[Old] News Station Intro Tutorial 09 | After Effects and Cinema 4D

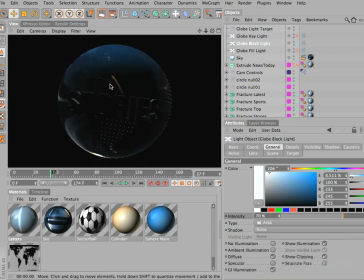12:40 Okay, so this just adds a slight more dimension and depth to the lighting that is set up.
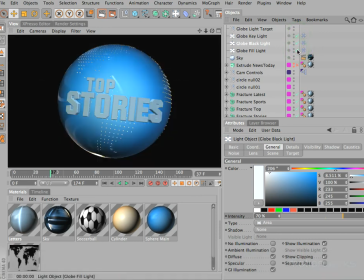12:47 If we switch all our lights on now and hit render, okay, you can see that it's not looking too bad. It's quite even with a little bit of contrast, and hopefully that will give you some ideas of how to start off lighting some of your objects.
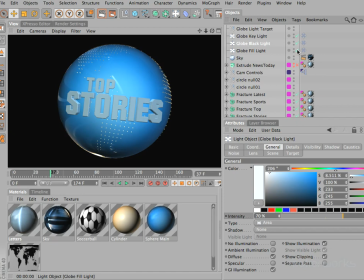13:00 If you don't use fill lights, you will end up with kind of quite a few darker areas where you lose a lot of detail. Adding in fill can certainly make for some very interesting lighting effects. And also adjusting the colour temperature of your lights makes a big difference.
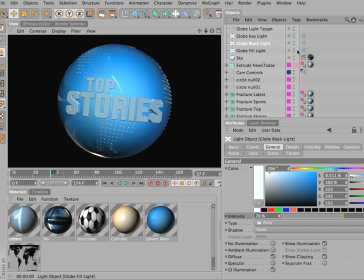13:16 In this example we've used a kind of warm light for our key light, and then you can see that there is this very, very slight yellow tint to the front of our letters. But where we've used our backlight and fill light, I've actually put a typo there,
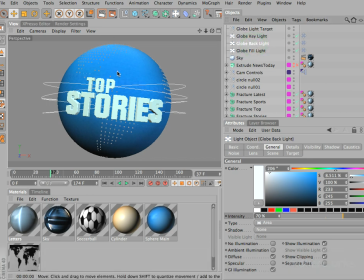13:33 we've used a much colder, bluer light, and you can see that in the render because the
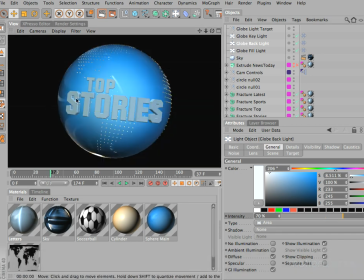13:38 edges and the sides of our letters have a more of a slightly blue tinge to them. And this is kind of reflects nature. Things that are in bright light tend to look warmer, and things that are in shadow tend to look slightly cooler.
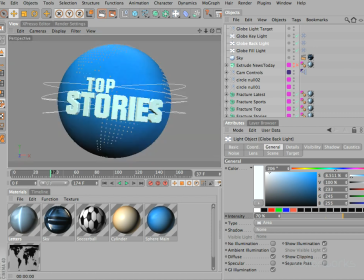13:54 As we've disabled the specular option on these three lights, we're not going to have any specular highlights. Now our text is quite drab of the material without the reflection and without the specular, so there's a couple of things that we can do to make this look more interesting. And the first thing we can do is to add in a light that controls just the specular highlights.
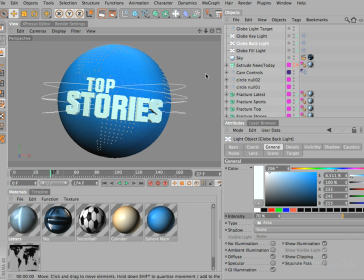14:12 Now you may or may not want to do this in other scenes, it really depends on each specific scene, but you probably will want to disable your specular on several of your lights, otherwise a lot of objects with lots of specular highlights will just look unnatural, so you probably only have one or maybe two lights that will be adding specular highlight.
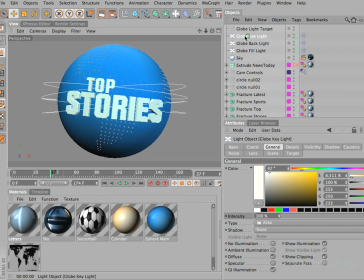14:29 So in this example I'm going to just take my key light and control drag, and let's call this globe specular light. I'm going to set the colour to be pure white, switch off the diffuse and switch on specular.
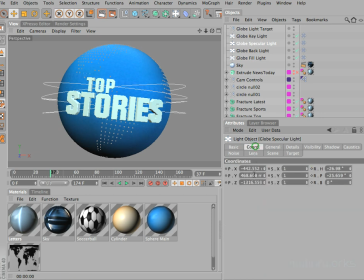14:45 If we come to the coordinates, let's zero out all the settings for now, and also let's take our target tag and delete this. I'm going to hold Alt down and add a null, and I'm going to call this specular null.
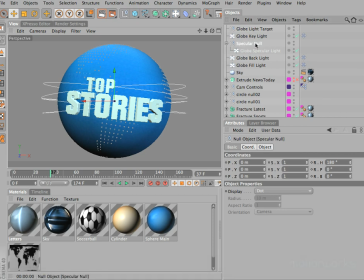15:02 And the reason for that is so that I can drag my light out and then use the null so that the light can orbit around the sphere. So let's give our specular light a Z value of say minus 1000.
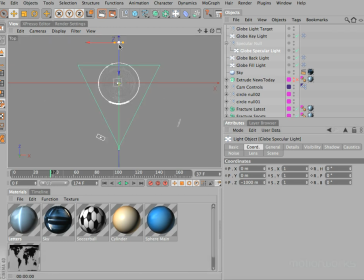15:18 Okay, so as you can see it's sticking out here. So it's round the wrong side at the moment. I think I'm actually going to take it back a little bit more. Let's set this to say minus 1200. If we select the specular null, you can see the heading is set to 180, so that's why it's round the wrong side. If we zero that now, there's our specular light here in the right place.
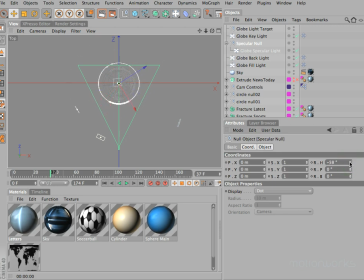15:37 And if we animate this heading value, you can see that our specular light will then move around the globe in an orbiting fashion.
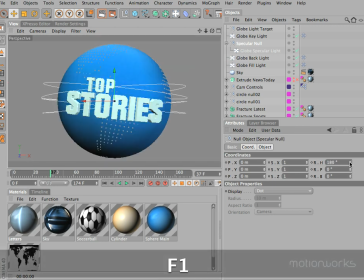15:47 Let's undo that, switch to our perspective view.
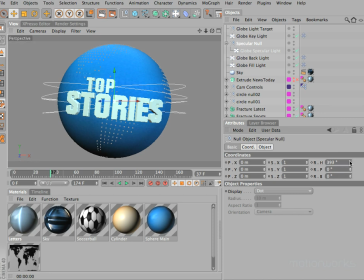15:52 Okay, and you can see that it's going to kind of move backwards and forwards,
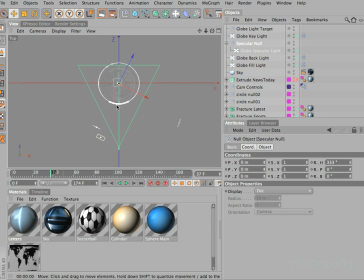15:59 and it will project a specular highlight across the surface of these letters. Okay, so let's set that back to 0 and let's go about setting these parameters more accurately.
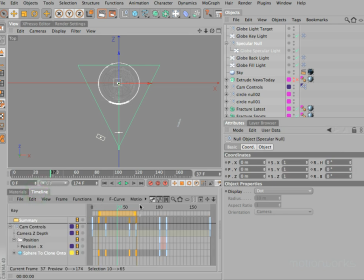16:10 I'm going to just come to my timeline so I can position the point in time that I want the highlight to move across the letters.
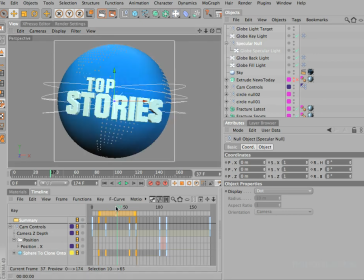16:20 So I'd like the letters to be, or the words to be fully formed. I reckon somewhere around frame 30. And let's set this to 60 for now.
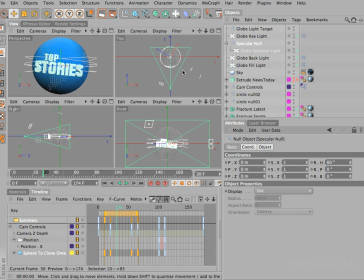16:36 I'm going to press F5 so I can see all views. So I can see my specular light is over here.
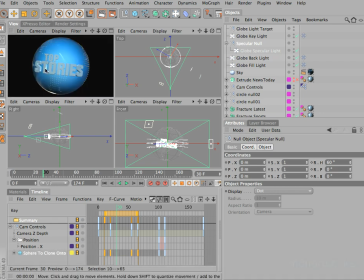16:42 If I render in my main view, you can just see that we're getting a slight hit on the side of the letter there.